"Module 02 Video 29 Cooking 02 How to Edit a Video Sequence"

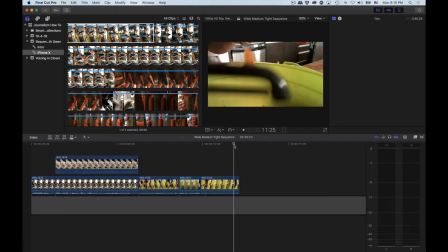993s
What I don't have is a shot of her face to transition from seeing the carrot in the peeler to this.
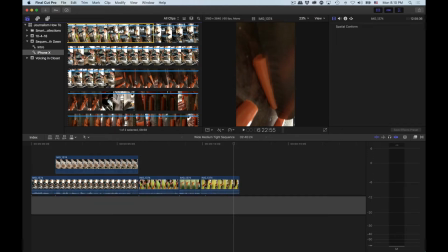1002s
There we go. If I go from the carrot in her hand to all of a sudden that carrot or a carrot on the table that's already mostly cut, your mind thinks, wow, when did that happen? How did we get there so quickly? Well, we didn't.
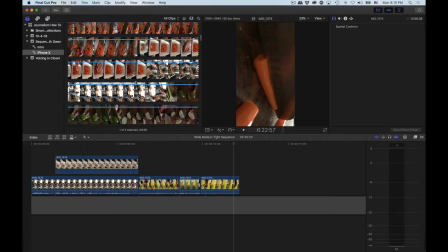1019s
So we need a shot in between that has nothing to do with this to bridge that gap, so to speak. And I think we may actually have it here. Hang on. No. At least I thought we might have it.
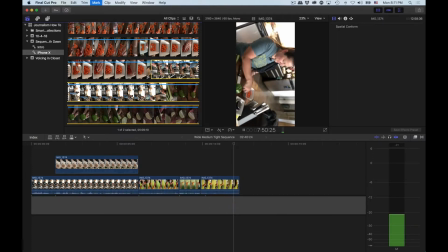1038s
All right, what about up here? This preview's pretty accurate. All right, so carrots are done. Oh, it is her full body. Hang on, let's ride this shot out. Let's watch this, because we're looking for something pretty specific now.
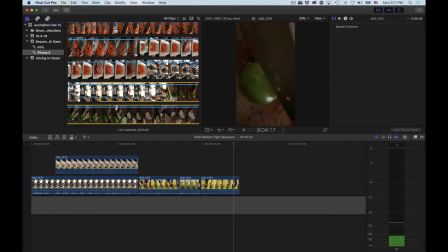1053s
Oh, so I go right in for the lime.
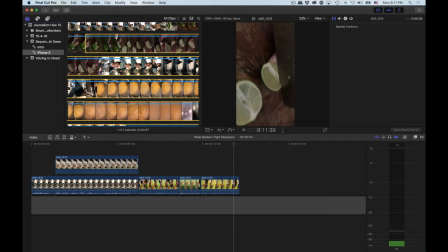1059s
There's gotta be, oh, I can see it coming up here. I'm gonna let this play through so you get to see the lime being cut. Okay, I think I saved myself here coming up. All right.
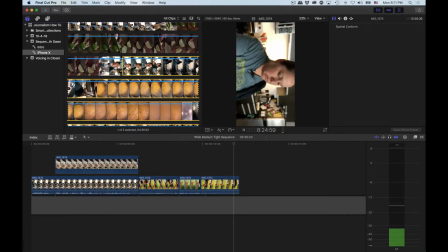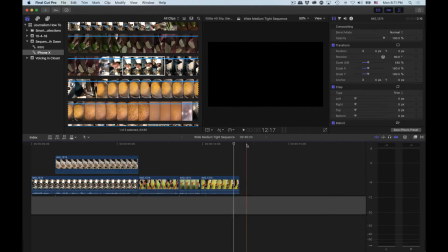1079s
Okay, I think that might be able to be what we need. I'm gonna bring her audio down on this because we don't need it right now.
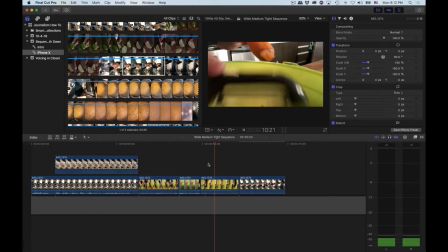1095s
What does this look like?
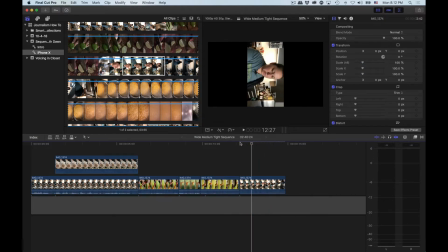1099s
And what you could do. I'm gonna come back a couple of frames. This is geeky. I shouldn't even be showing this to you guys because this is just showing us how cool things can be.
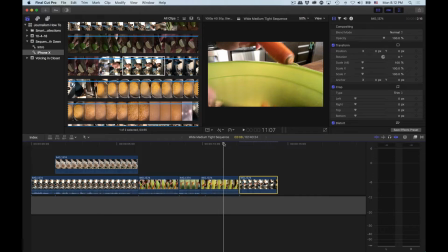1112s
Watch at the end of this shot how the peeler, her arm, her hand is naturally shaking off that carrot shred.
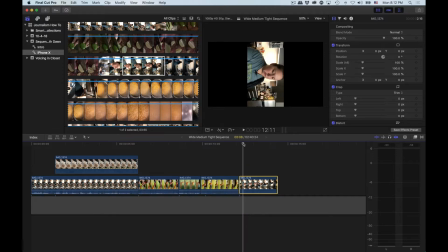1123s
Cool. Here's what I saw. And here's what you can look forward to in your very, very illustrious career. Her shoulder here is going to shake too, so it's actually mimicking what she's doing in this shot, as if she's doing more of it and then walking away.
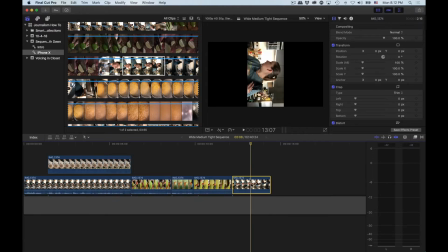1141s
That's okay. That's cool. We can use that. So we'll do that.
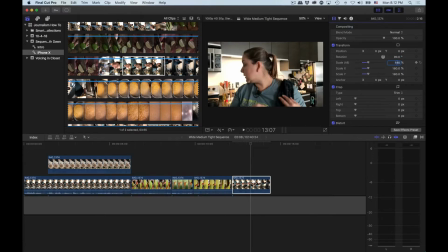1148s
We'll make that 180, and we'll let that render. Okay.
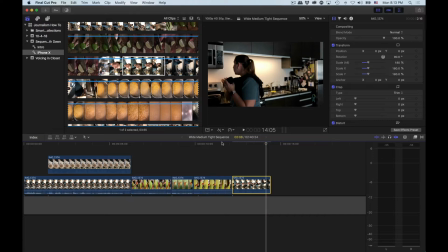1155s
Now, as that's rendering, yeah, I can cut away from this. I don't need to see her go all the way to her counter, as long as the next shot I use is a tight
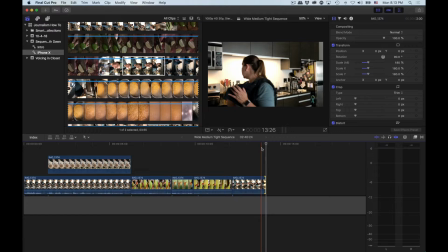1171s
shot or a shot that does not have her in it. So if she's entering frame in the next shot, that's cool. Otherwise, like for example, if she was in the next shot, I would have to explain to you visually how in the world she got there.
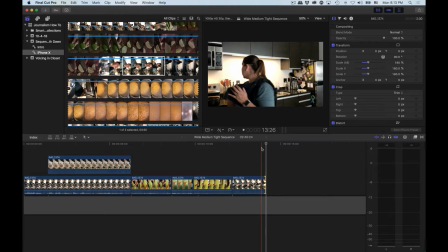1189s
We don't have any of those shots. This was not shot in that way because it takes like 2 or 3 seconds to get from the cutting board to the stove. And as you've seen in this raw, that's not interesting video. It doesn't matter.
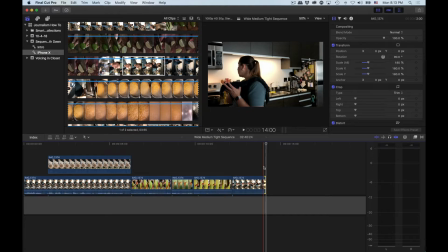1205s
It's the action, it's the end game, what she's actually doing that matters.
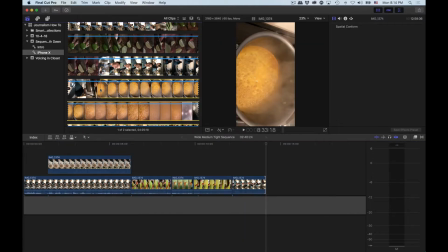1210s
So this may be a good time to use this steaming, boiling pot of rice. Yeah. Oh, steam always looks good on camera. And it's also a transition shot too. So as we've been chopping carrots, this other thing has been going on the entire time, which is cool. So we're just gonna use a couple of seconds of that because there's not a whole lot going on. We're just establishing here's something else in the kitchen.
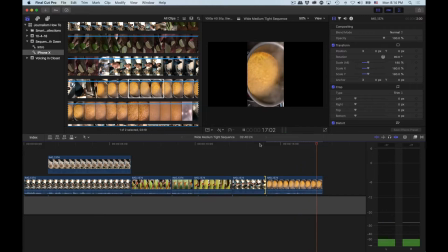1237s
This is also being made.